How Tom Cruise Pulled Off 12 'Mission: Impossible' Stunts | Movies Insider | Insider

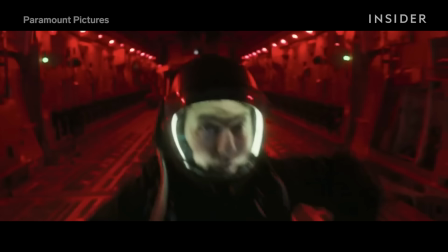In this sequence, Ethan Hunt has to sneak into a building undetected,
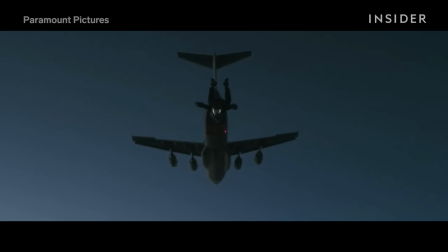so Cruz learned how to do a halo jump, which stands for high-altitude, low-opening.
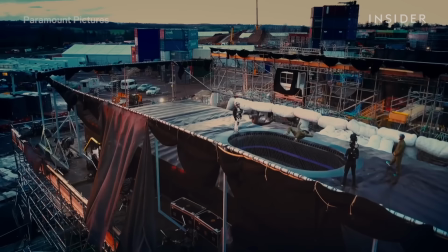Cruz would have to jump out of a plane from 25,000 feet, but he couldn't open up his parachute until he was below 2,000 feet in the air.
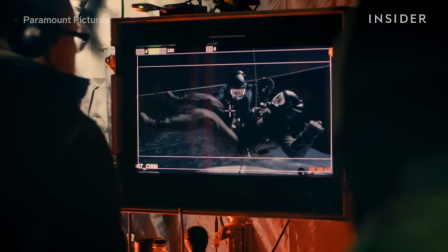Crews started training for the high elevation jump in a wind tunnel on set before jumping out of a plane for real.
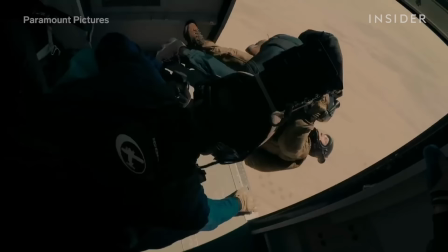Stunt coordinator Wade Eastwood estimated that Crews jumped out of a plane 100
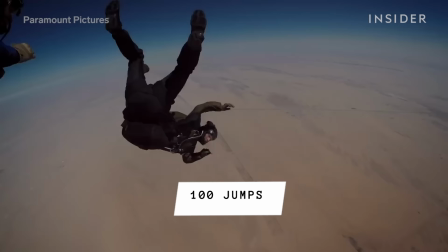times before he was ready to be the first actor to do a halo jump on camera.
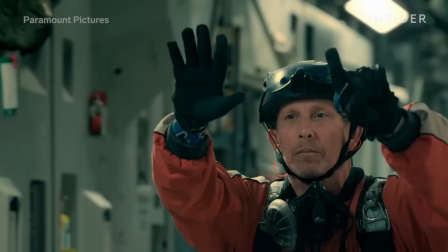Jumping from 25,000 feet carries the risk of decompression sickness, so Crews had to wear a helmet.
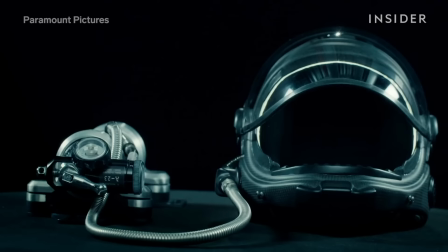In order for the audience to see Crews' face from behind the visor, the crew built this helmet with a light in it.
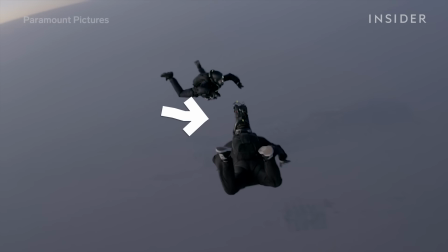And this trained stunt cameraman also jumped out of the plane with Cruz.
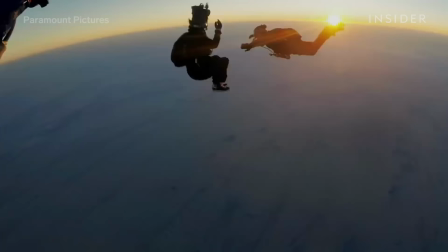Once the two of them hit 20,000 feet in the air, Cruz had to position himself so he was exactly three feet away from the camera.
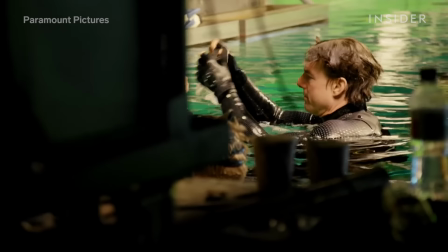Cruz has spent a lot of his career in the air, but for Rogue Nation, he would have to perform long takes of tiring action underwater.
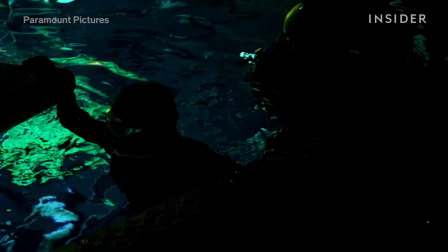So he got some help from the military. More specifically, he and co-star Rebecca Ferguson trained using a military program for breath holds.
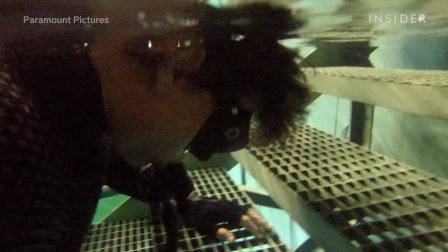These breathing exercises trained the actors to slow their heart rate and therefore use less oxygen.
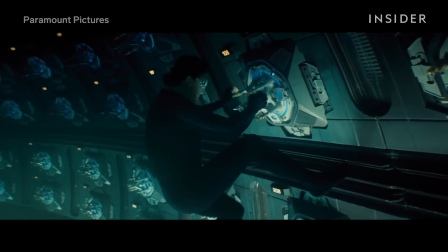Takes lasted anywhere between four and six minutes.
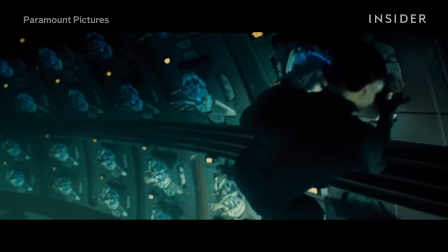On top of that, Cruise would still have to hold his breath, wait for any bubbles to clear from the shot, and the crew to take their positions before the stunt could actually start shooting.
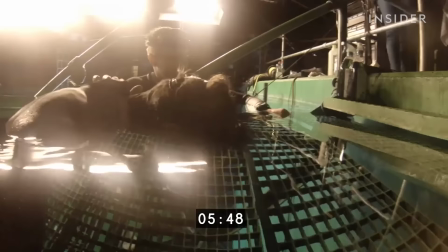For this, Cruise broke the record for longest underwater breath hold on a feature film, clocking in at 6 minutes.
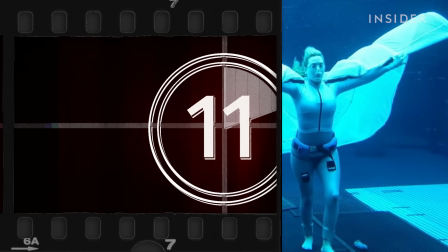That record would be broken by Kate Winslet, who held her breath for 7 minutes and 14 seconds on the set of Avatar The Way of Water.
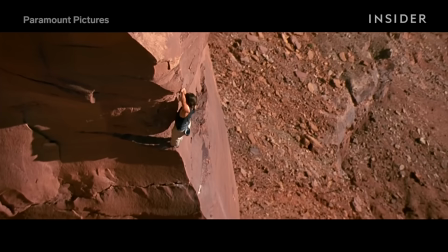Mission Impossible 2 opens with Ethan Hunt free solo climbing Dead Horse Point in Utah from 2,000 feet high.
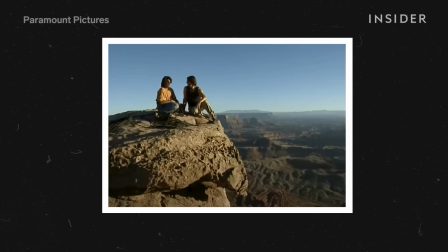Professional climber Ron Kalk gave crews a crash course in rock climbing. Kalk was originally supposed to do a majority of the climbing on camera,
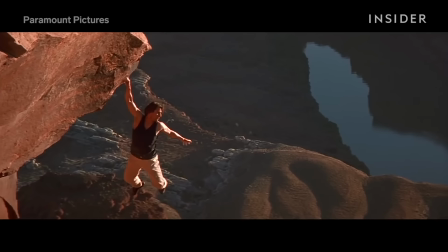but according to stunt coordinator Brian Smurz, the actor ended up doing all of it himself.
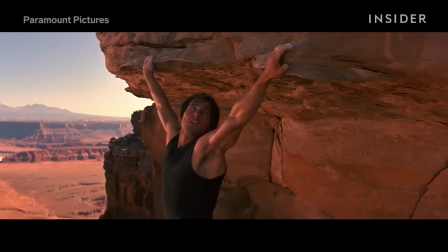Like this iron cross where he had to hold on to the edge of the cliff with one hand
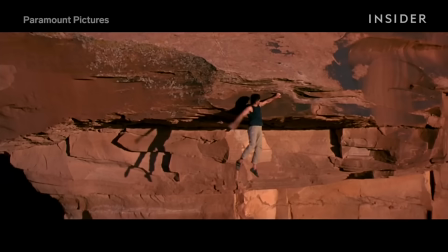and then swing himself around so he could grab on with both hands and face outwards.
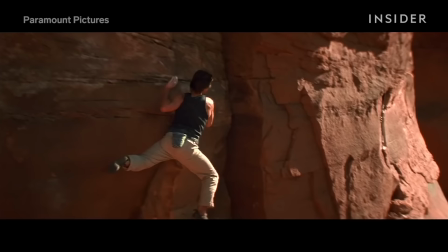Or here, where Cruz really was jumping 15 feet from one part of the cliff to another.
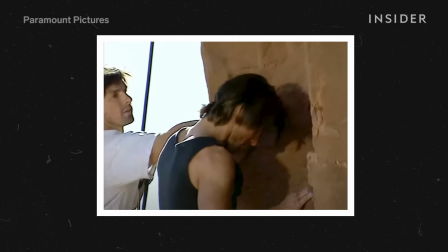For this whole opening sequence, there was no safety net under Cruz to catch him if he fell, though he did wear a harness attached to a very thin cable.
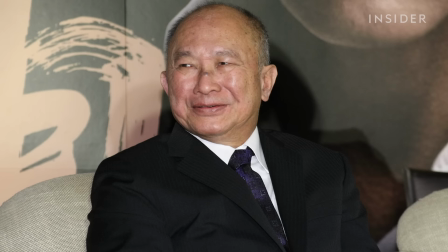It wasn't just the climbing that posed a challenge for Cruise.
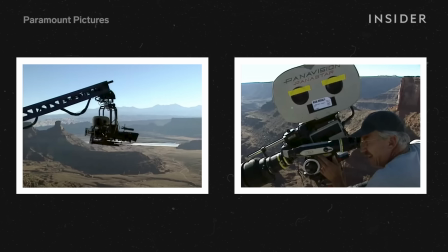Director John Woo set up five cameras on top of the cliff to film the stunt, but none of them could get close enough to get a close-up of Cruise.
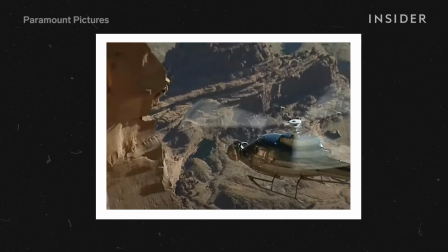So instead, Woo used a helicopter with a camera on its nose to get the close-up.
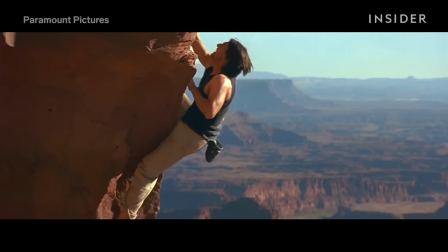According to the director, the chopper got so close to Cruise that the blade was moving his hair in the wind.
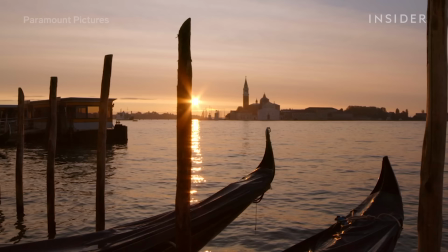Cruise has shot car chases on streets of cities all around the world, but what made filming Venice different was planning action in a city famous for canals and narrow alleyways.
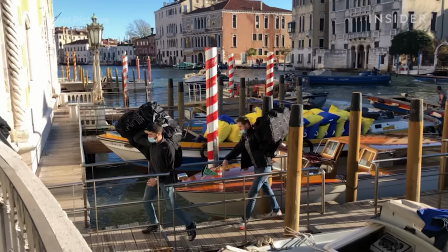For starters, the crew had to bring in all of their equipment by boat.
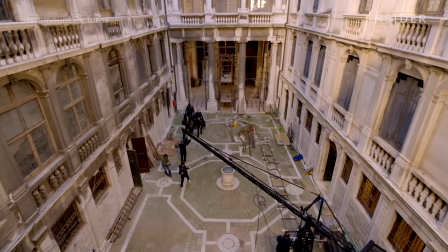On top of that, the sequence takes place entirely at night, and they shot in the cold winter.
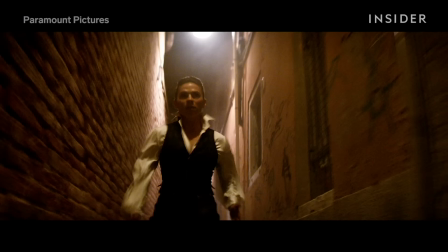Instead of cars and motorcycles, it became a chase by foot. While this might have made it a challenge for the cast to find their way around the maze-like streets,
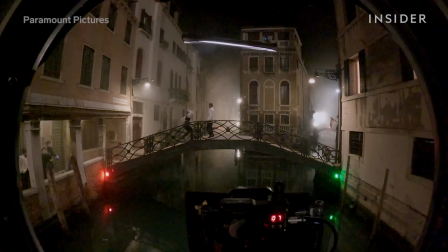the city's narrow corridors were the perfect setting for the fighting with each actor trained in a different
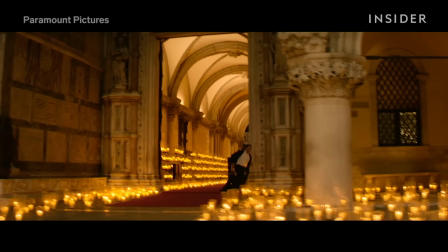fighting style and it became a whole new place for crews to show off his signature sprint
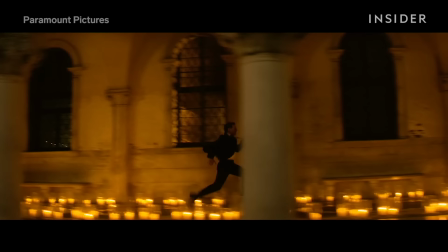because it wouldn't be a mission impossible film without it